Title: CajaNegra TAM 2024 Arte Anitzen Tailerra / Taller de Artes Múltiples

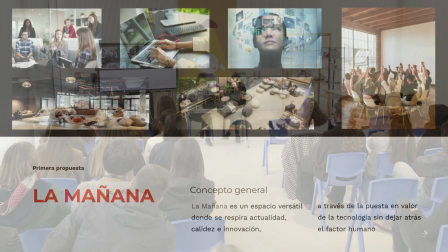presentamos un concepto de la mañana como un espacio versátil donde se respira actualidad,
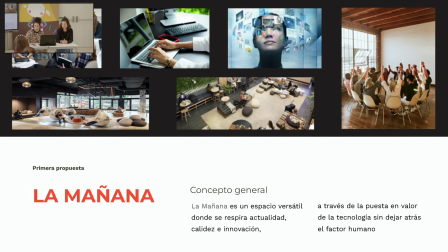calidez e innovación a través de una puesta en valor de la tecnología sin dejar atrás el factor humano queríamos atraparlos de alguna manera, evidentemente, como se tiene que hacer ¿qué es un programa matinal? lo sintetizamos y dijimos, bueno,
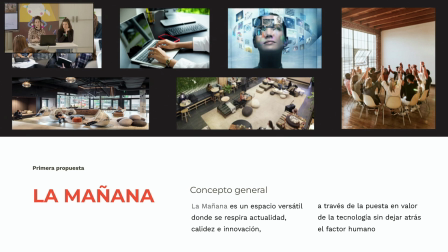esto tiene que dar calidez porque tiene que verlo la gente de la mañana, quién está en la mañana, las señoras Las señoras tienen que tener una cosa de cercanía, pero es tecnológico por quien está desayunando y pilla las noticias en ese momento o pilla ese programa, que sea fresco, nuevo. Y ese fue el concepto. Enseñamos unas imágenes que representaban esos conceptos para hacerlo un poco más visual. Pero también nosotros hicimos una apuesta de casting como muy terminada. Tú puedes, como es un casting, puedes hacerlo o quedarte a la mitad del proceso o enseñar todas tus armas. Eso lo tienes que decidir tú cómo quieres hacerlo. Nosotros hicimos un render o un 3D e hicimos
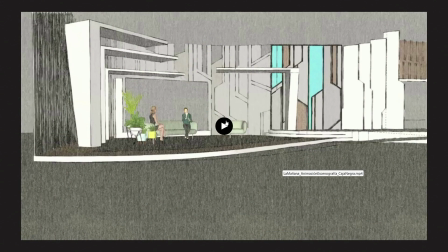una animación con una estética de boceto para poder explicar que estábamos en proceso,
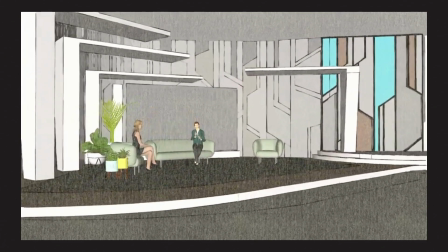que no estaba terminado y que ellos podían seguir creando ese espacio con nosotras.
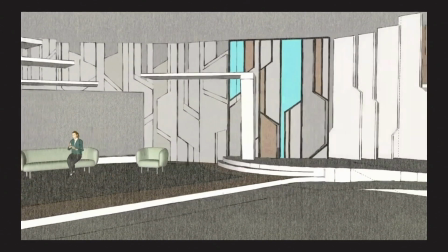Entonces, esto es un espacio de tertulia, de debate quizás, de entrevista,
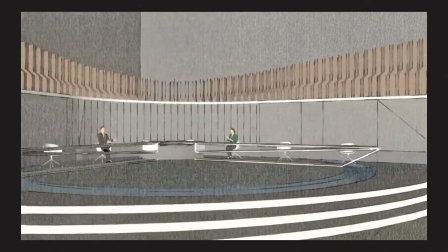esto es un espacio más de entrevista política o de tertulia social y luego teníamos una fase,
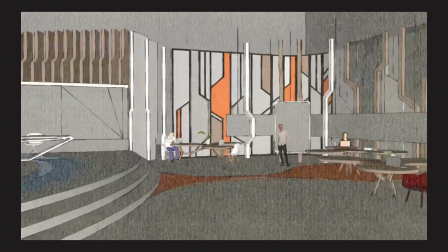un espacio que se necesitaba como de redes sociales,
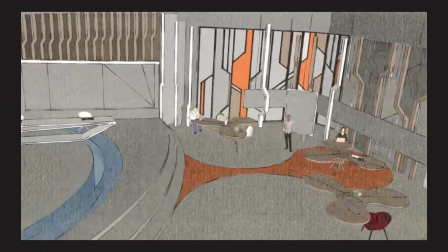de redacción con el que pinchaban la redacción, como de zona de trabajo que se pinchaba durante el programa.
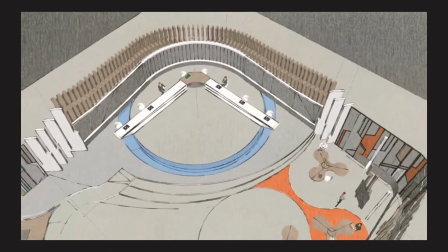Entonces les hicimos como esta distribución, que hicimos una pequeña propuesta de paleta de color, pero no está ni definida.
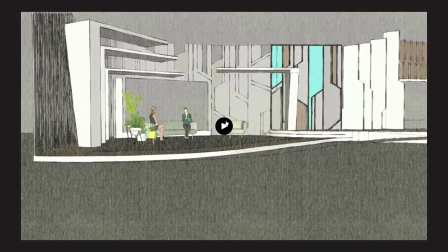Como podéis ver es muy bruto, pero se ve calidez porque se ve maderita, se ve color, se ven cosas que pueden potenciarse. Evidentemente pasamos la fase 1, vamos a la fase 2. La fase 2 del proyecto,
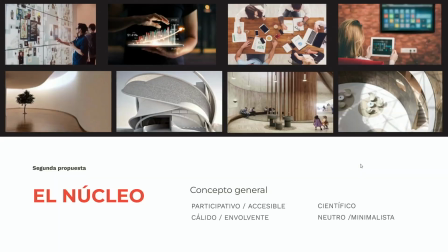ellos tenían un poquito más claro qué querían.
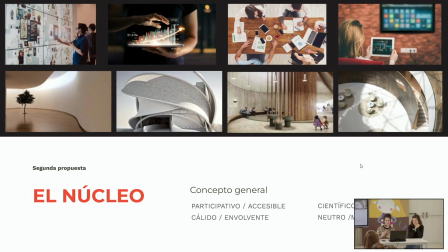Querían un espacio envolvente, querían un espacio que fuera participativo, cada vez las cosas se iban definiendo más,
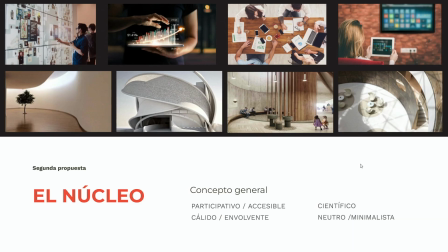pero no querían perder la parte científica, la parte neutra, la parte de soy un programa que tiene que ver tanto una mujer mayor como un joven que ha pillado la tele en ese momento. Por lo tanto nosotros lo que hicimos es una primera selección de imágenes que presentamos al cliente que fueran esas sensaciones humanas y una segunda fase donde esas imágenes fueran de espacios que realmente contuvieran los materiales propios que íbamos a utilizar como el sentimiento de estar envuelto.
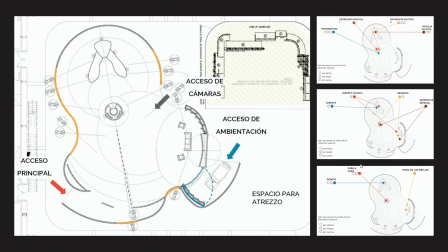eso es para acompañar la idea luego les presentamos otra vez un casting bastante definido nos la jugamos y vamos a por todas entonces planteamos un espacio que como podéis ver las cámaras están todas envolviendo el espacio,
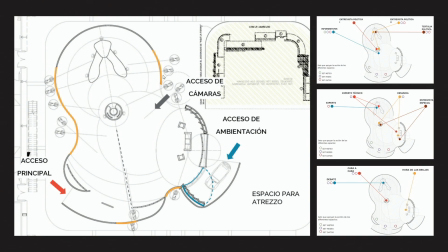esto se hace a través de un sistema que se llaman troneras que son, tú haces una llaga en la pared y la velas entonces Entonces la tienes como medio escondida, puedes meter el objetivo de la cámara pero no ves al señor con el trípode y todo.
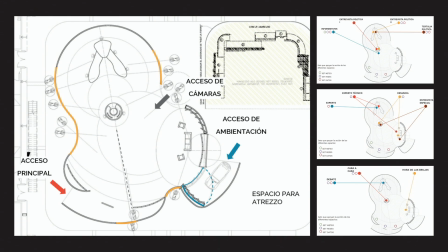Entonces este espacio jugaba mucho a las diferentes posibilidades, como veis aquí en la infografía que les hemos hecho, les íbamos definiendo, pues aquí podéis hacer los informativos, aquí la entrevista política, aquí la segunda entrevista política,
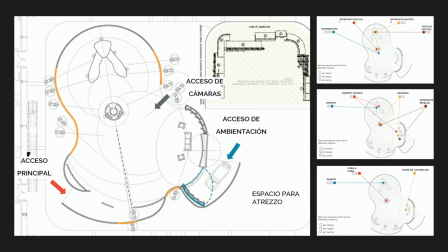que claro ya nos habían dicho que querían un poco más, querían hacer una denuncia, la podéis hacer en esta mesa o en este espacio de aquí.
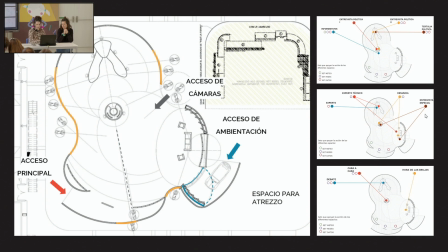¿no? Queremos hacer una entrevista especial, queremos hacer la hora de las brujas, que era como una tertulia así más salsa rosa, ¿sabes? Pues todas estas cosas las fuimos situando en una infografía para que vieran la versatilidad del espacio. Pasamos la siguiente fase y, bueno, aquí es el render, ¿no? Es que nos la jugamos a todo, entregamos todo, la idea completa.
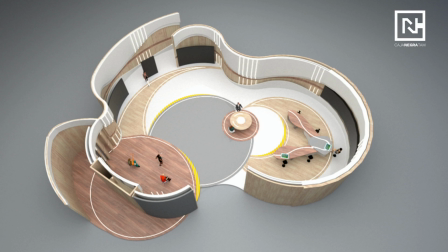Véis aquí los materiales, está esta madera que nos acerca, que nos hace calidez, pero al mismo tiempo este blanco y esas luces nos llevan a una cosa más neutra, a una cosa más tecnológica quizás, que por las mañanas quizás no se ve tanto.
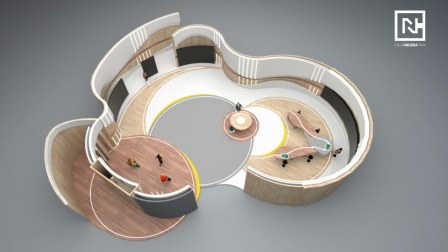Si recordáis programas como Ana Rosa Quintana o cosas así, son más de hierbitas y de programas blancos.
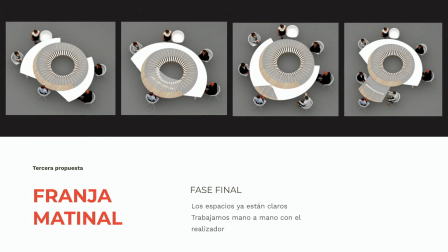La tercera fase ya era una fase que ya estábamos seleccionadas, gracias a Dios. ahí sí que íbamos a dar toda la carne al asador como fuera posible. Entonces, en esta última fase, ya ellos ya tenían claro cómo querían el espacio, les gustó eso del espacio envolvente,
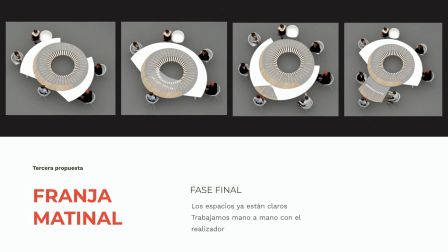entonces lo que decidimos es hacerles una mesa donde pasaran todas esas cosas que querían que pasaran. Era una mesa que, aparte de este proyecto que se hizo justo, empezábamos a salir de la pandemia, las normas de seguridad eran de dos metros de distancia entre persona y persona, por lo tanto esta mesa medía,
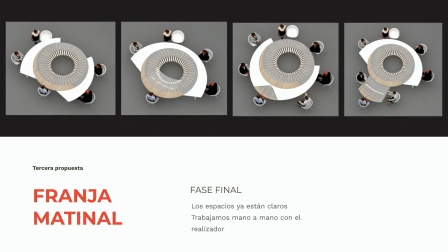era un avión que podía despegar solo, vamos, una nave nodriza. Total, lo que hicimos fue diseñar una mesa que se escondieran ciertas cosas, se giraran para configurar ciertos elementos,
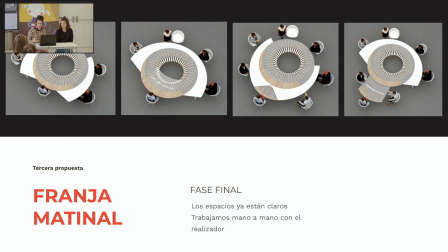que las cámaras pudieran rodearla y ser un espacio polivalente en sí, pero no nos tenemos que mover, solo tenemos que mover las sillas, no tenemos que mover todo el arsenal de cámaras, las cámaras ya rodeaban. Este proyecto igualmente, aparte de tener una mesa donde hacían de todo, les hicimos también un espacio donde había una tertulia más íntima,
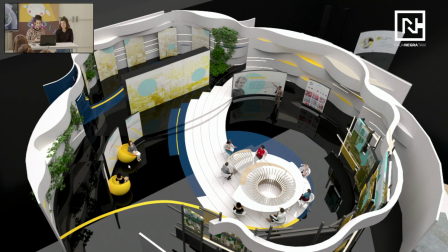quizás querían presentar un libro o lo que sea, un producto o lo que fuera, pues tenían su sección, tenían su sección también de cómo veis esta pantalla que era vertical, ahí enseñábamos las redes sociales, como algo más tecnológico, más actual,
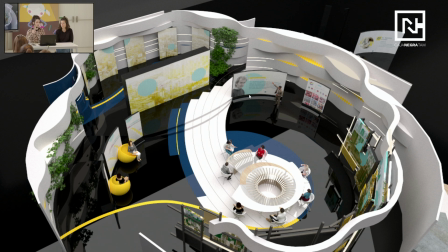y aquí era una pantalla de ver alguna noticia o el tiempo también se vio, y esta pantalla de aquí que se abría y teníamos esa tertulia más salsa rosa que os he dicho, con la apuesta que hicimos nosotras en valor,
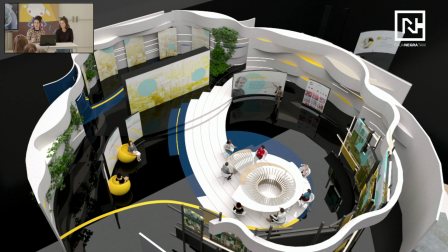es que cuando abrían las pantallas se veía todo un mobiliario que era muy llamativo de color, que era fucsia, era azul muy fuerte, eran verdes, para salirnos de esos blancos, azules y neutros que nos habíamos creado anteriormente y así funcionó el plato.
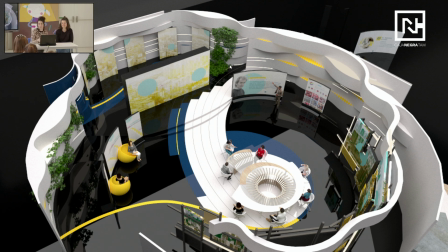No olvidéis, pusimos hierbitas también. ¿Por qué? Porque es un matinal. Sigamos.
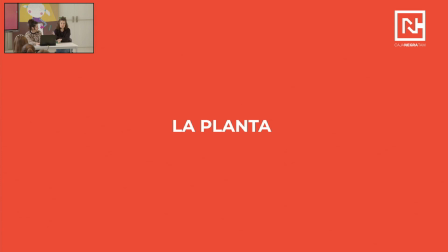Vale, esto que os ha contado Ana es un caso excepcional, ¿vale? Entonces, olvidémonos por el momento y pensemos que ya tenemos el concepto, pero que no has hecho tres proyectos, sino tienes el concepto y vas a hacer un proyecto.
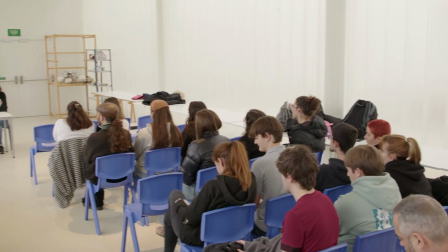El cliente te ha acogido y ya está. Y le has entregado un material de...
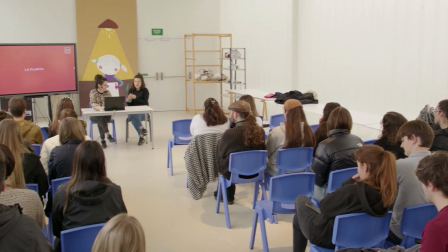Exacto, de primeros conceptos, de vamos a trabajar sobre la calidez, la tecnología y lo que sea, los conceptos que se hayan decidido.
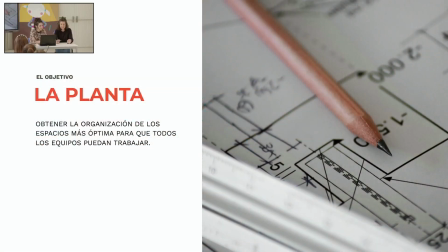Entonces, a partir de aquí, lo que nosotras siempre hacemos es empezar a organizar una planta. Una planta, bueno, tenemos el espacio, claro, el espacio donde se va a realizar un programa de televisión, pongamos por ejemplo, y vamos a organizar todos los elementos, cómo se van a colocar, cómo van a convivir todos los mundos en esa planta. Vamos a poner este programa, os lo voy a explicar en base a esta planta, que es la planta de Duos Increíbles,
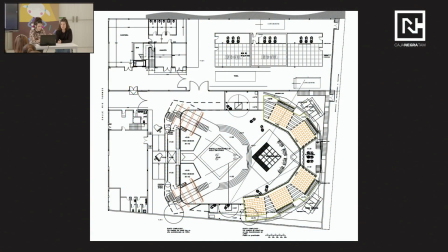que es un programa que se ha hecho, no sé si lo conocéis ahora en televisión española. Esta planta se ha diseñado en colaboración con el Departamento de Escenografía de Televisión Española y bueno, de las primeras cosas que hay que tener en cuenta son entradas y salidas, porque van a entrar y salir elementos.